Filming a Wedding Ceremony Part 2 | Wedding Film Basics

Let's talk about the different angles you can get with your wide shot that are acceptable and really depend on what kind of style and what angles you prefer.
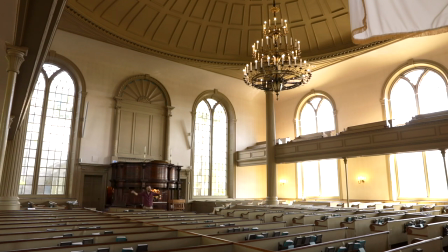Okay, so as you can see, we've cast a really wide net. So if anything is going on, we're gonna be able to capture anything and everything. This includes the people that are gonna be standing up front, as well as the bride walking down the aisle. Over here, you're gonna see a long walk all the way over, probably to about here, maybe.
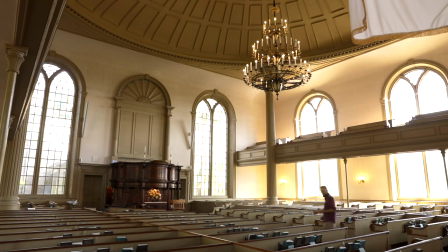And this is just gonna be a really wide angle. Again, this angle really depends on what your preference is and really how wide of a shot you prefer as a cinematographer, as a videographer. A wider shot is going to provide you a lot more of a safety net than a tighter and more compressed shot.
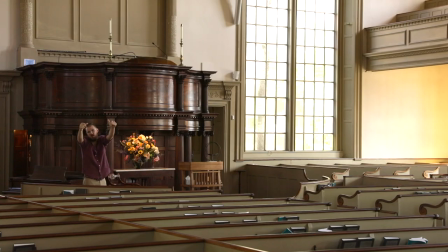And we'll show that one right now. Okay, so this is going to be a lot more of a compressed shot. So if you want to only see the people that are maybe standing up front, this would be the angle that you would prefer. Again, totally depends on what you are trying to do.
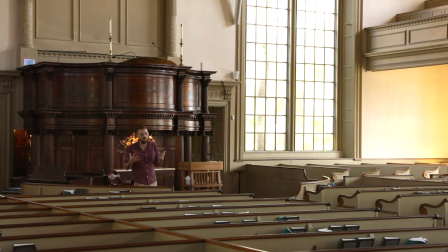This is going to be a little bit tighter of a shot, so you're not going to be able to see as much of the bride walking down the aisle, but you are going to be able to see a lot more details in people's faces. So if you want to be able to capture the groom's face over here, if he's standing here waiting for his bride to arrive,
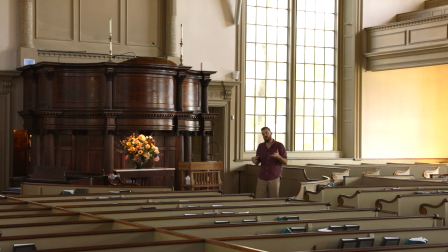you're going to be able to still do that from this camera angle, in addition to having a probably closer tight shot on this side as well. So now that we've covered our cutaway shot, let's talk about our tight shot and unfortunately when you are operating by yourself and you're only operating two cameras, this requires a little bit more positioning and a little bit more run around, but we still want to do it in a way that's unobtrusive to everybody around us. So let's get started with the positioning of this tighter camera. So as you can see, I am on a 70 to 200 millimeter Canon 5D Mark IV and a monopod. And the reason why I like operating a monopod here is it allows us a nice stable shot while also allowing us to get high and get really low depending on the shot that we're trying to acquire. This is really going to be the main spot that we're going to be hanging out with this camera. and it allows us to see both the bride walking down the aisle as well as
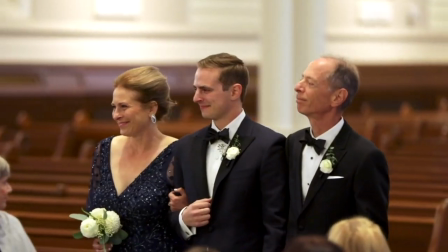the groom's facial reaction and anything that's going on over here while also again observing our 180 degree plane that is that center aisle. We're essentially doing a nice little crossfire shooting this way with our cutaway camera shooting the opposite direction and seeing much more of the groom's face in this case.
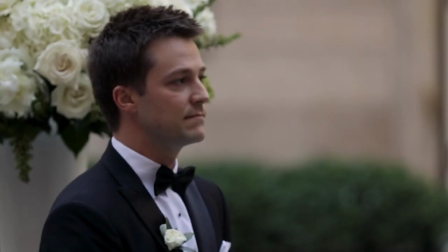A lot of times I'm six and a half feet tall so I can get a little bit higher than everyone else. I can see over everyone. I can see as soon as the doors open and the bride walks out and I can just skim across the top of everyone's heads, which is a pretty decent shot. It's going to be definitely very unobtrusive. You're not going to have to be in the photographer's world being in the center aisle. In a lot of cases, people don't have that same luxury. What I tell our guys is we're actually going to do a small amount, a real small amount of middle aisle shooting. And this is definitely something that you want to discuss with the photographer before you get started to make sure it's okay with them And make sure that you're able to get a great shot of the bride and her facial reaction walking down the aisle So let's go take a look at that middle aisle Typically i'm going to want to crouch down to be a little bit smaller Uh in size and I don't want to be in all the bridesmaids view I don't want to be taller than the groom and the officiant.
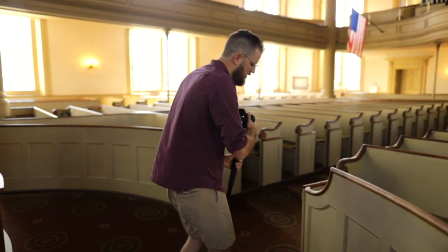It tends to get pretty crowded it up here. So what I'm going to do is I'm going to get right over to this corner and crouch down in a way that I'm not
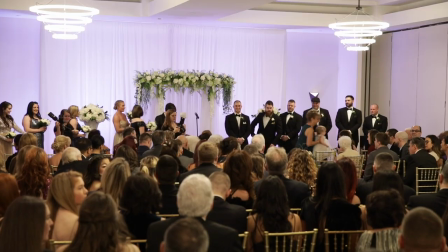being seen by my cutaway camera in the back or be obtrusive to anyone in this world over here.
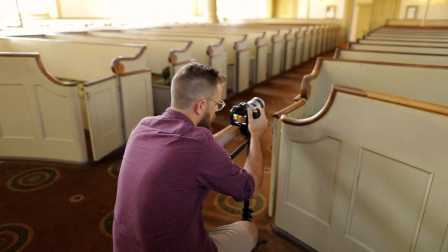And it allows me to see a nice shot of all the bridesmaids walking down the aisle. They can walk around me and the photographer.